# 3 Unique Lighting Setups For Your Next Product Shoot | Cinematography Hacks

It's really hard to get it perfect working with these types of lights. However, this kind of thing is really easy to clean up in post.
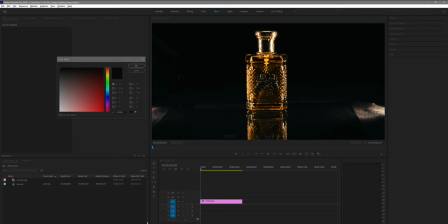So if you have a shot like this, where you're having problems with the light kind of leaking in there a little bit, you can just take it into your editing software, put a mask around the product,
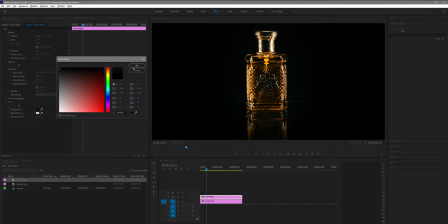the perfume bottle in this case, and then add a vignette or bring down the exposure of the outside a little bit just to keep the scene nice and dark.
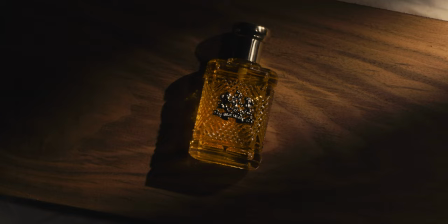And last but not least, moving on to our last setup of the day, the hard light shot.
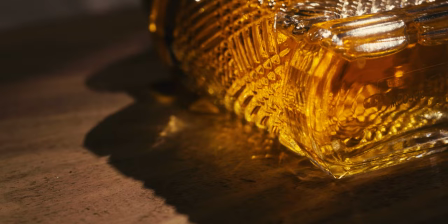Now with this shot I wanted to do something completely different from the other ones so we kind of went for this kind of hard light effect whereas we were using soft light for the most part on the other ones and kind of came up with this really like high fashion type artsy kind
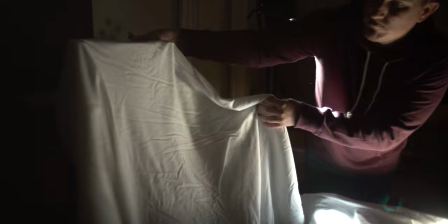of look that I think turned out really really cool. So the way we did this is first we put down a white bed sheet over the table to just create a different effect so rather than having the black background in this one. I figured we'd go for more of a high key kind of white background for this.
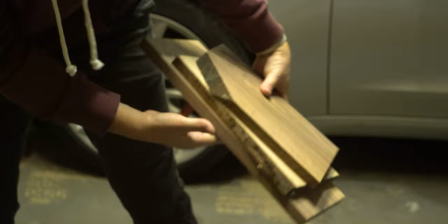And then to add some texture to the scene, I went out in my garage and got some walnut boards that I've been using on a woodworking project.
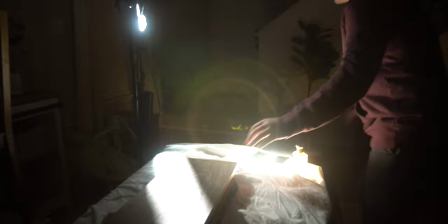And I brought those in and stacked them up on the table in order to give us kind of some wood elements to work with.
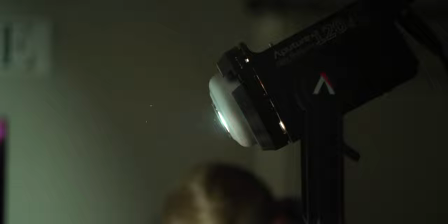Now for the hard light, I used again, the aperture 120d only this time I took the light dome off of it.
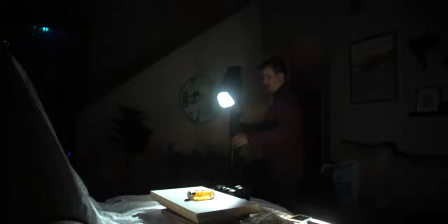So we're not getting a nice soft source, we want to go for that hard light and a really focused light on the bottle.
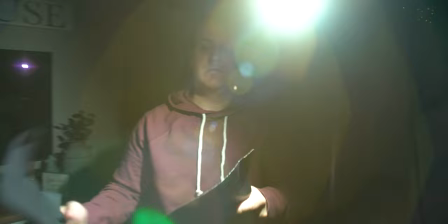And so what I did is I took some black wrap or some cinefoil and wrapped it around the light, creating kind of a cone around the light,
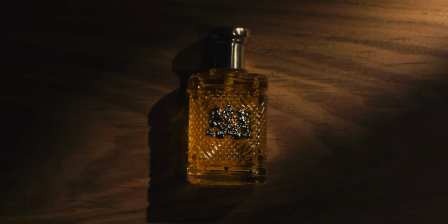which is going to help kind of focus our light forward and then shaped the black wrap so that it was creating a line of light or
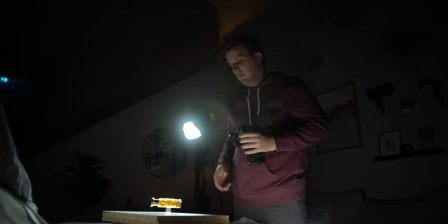this beam of light kind of going across the wood.
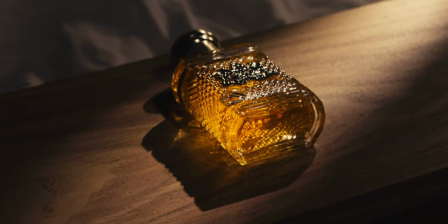The other cool thing that's happening from having this hard light blasting this perfume bottle is that we're getting refraction through the angles of the glass on the
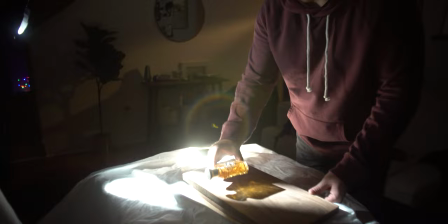bottle and that refraction is reflecting onto the wood so you
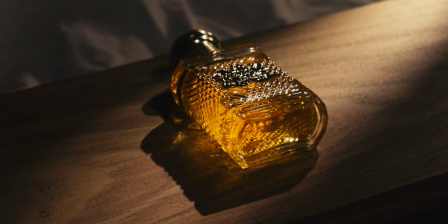get this really nice deep dark shadow on the other side of the bottle but then
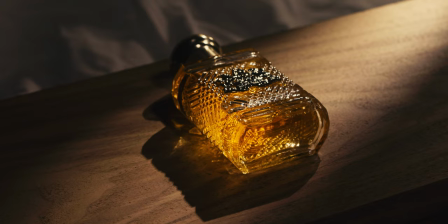inside that shadow we had all these really cool geometric shapes which are just adding to the interest of the shot in addition to the
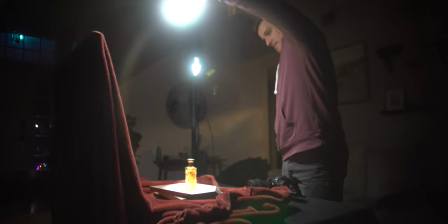120d being our main light source with the hard light here i also wanted to bring in a couple of aperture mcs to just kind of help fill in the
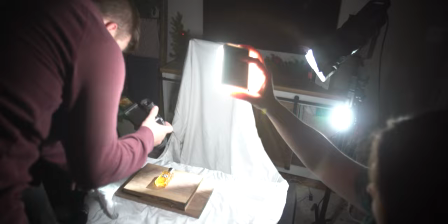light a little bit. So I put one of them above the perfume bottle and one of them on the side, which is just helping kind of fill in the shadows a little bit. When you have just one hard light source hitting something and no other light, you tend to get a really deep dark shadow, which is pretty cool.
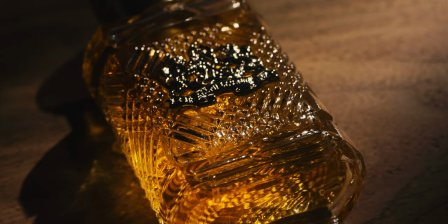But in this case, I wanted to soften up the look a little bit, which meant just lightening up those shadows just a touch, just to make it a little bit more appealing. And the last thing that I did on this shot,
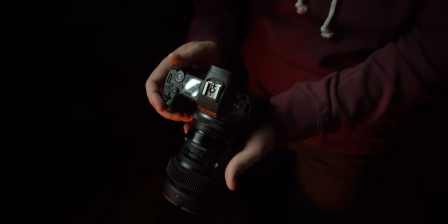just to kind of push the artsy kind of high fashion looking effect is I used a 1 8th Pro Mist filter on my lens.
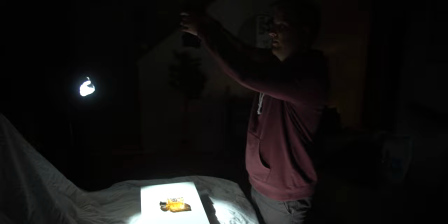What the Pro Mist filter does is it takes those really bright highlights that you get on the angles of the glass and it creates kind of a blooming effect or a halo effect around those. So you get a little bit of this kind of like 90s fashion looking effect, which I thought worked really well for this particular setup. So there you go. There's three unique lighting setups you can use on your next product shoot. Hopefully that's helpful and valuable and you guys can take away some things from this and try them out on your next shoot that you're doing. When it comes to cinematography and creating a cinematic look, lighting is absolutely the number one most important skill that you need to learn. And when it comes down to it, knowing how to approach a scene from a lighting standpoint will improve your cinematography far more than anything else. So if you guys are interested in learning how to create cinematic looking films and how to create lighting setups that are going to really take your films to the next level, I've got a full masterclass on lighting, which I'll link to down below. It's on sale right now.
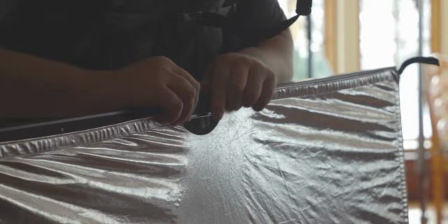If you're interested in checking it out within the course, I go into not just how to recreate different lighting setups,
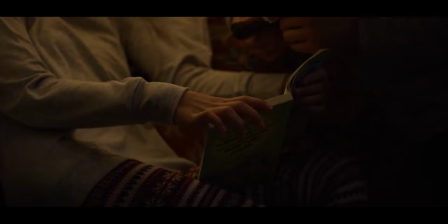but also how to think through how to light a scene. So the approach that I use every time I go into any scene,
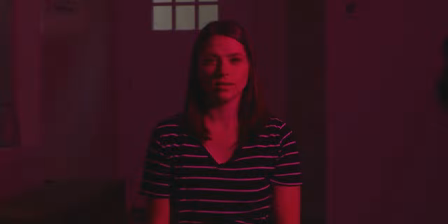whether I'm lighting a perfume bottle or I'm lighting a person, believe it or not, the process is the same.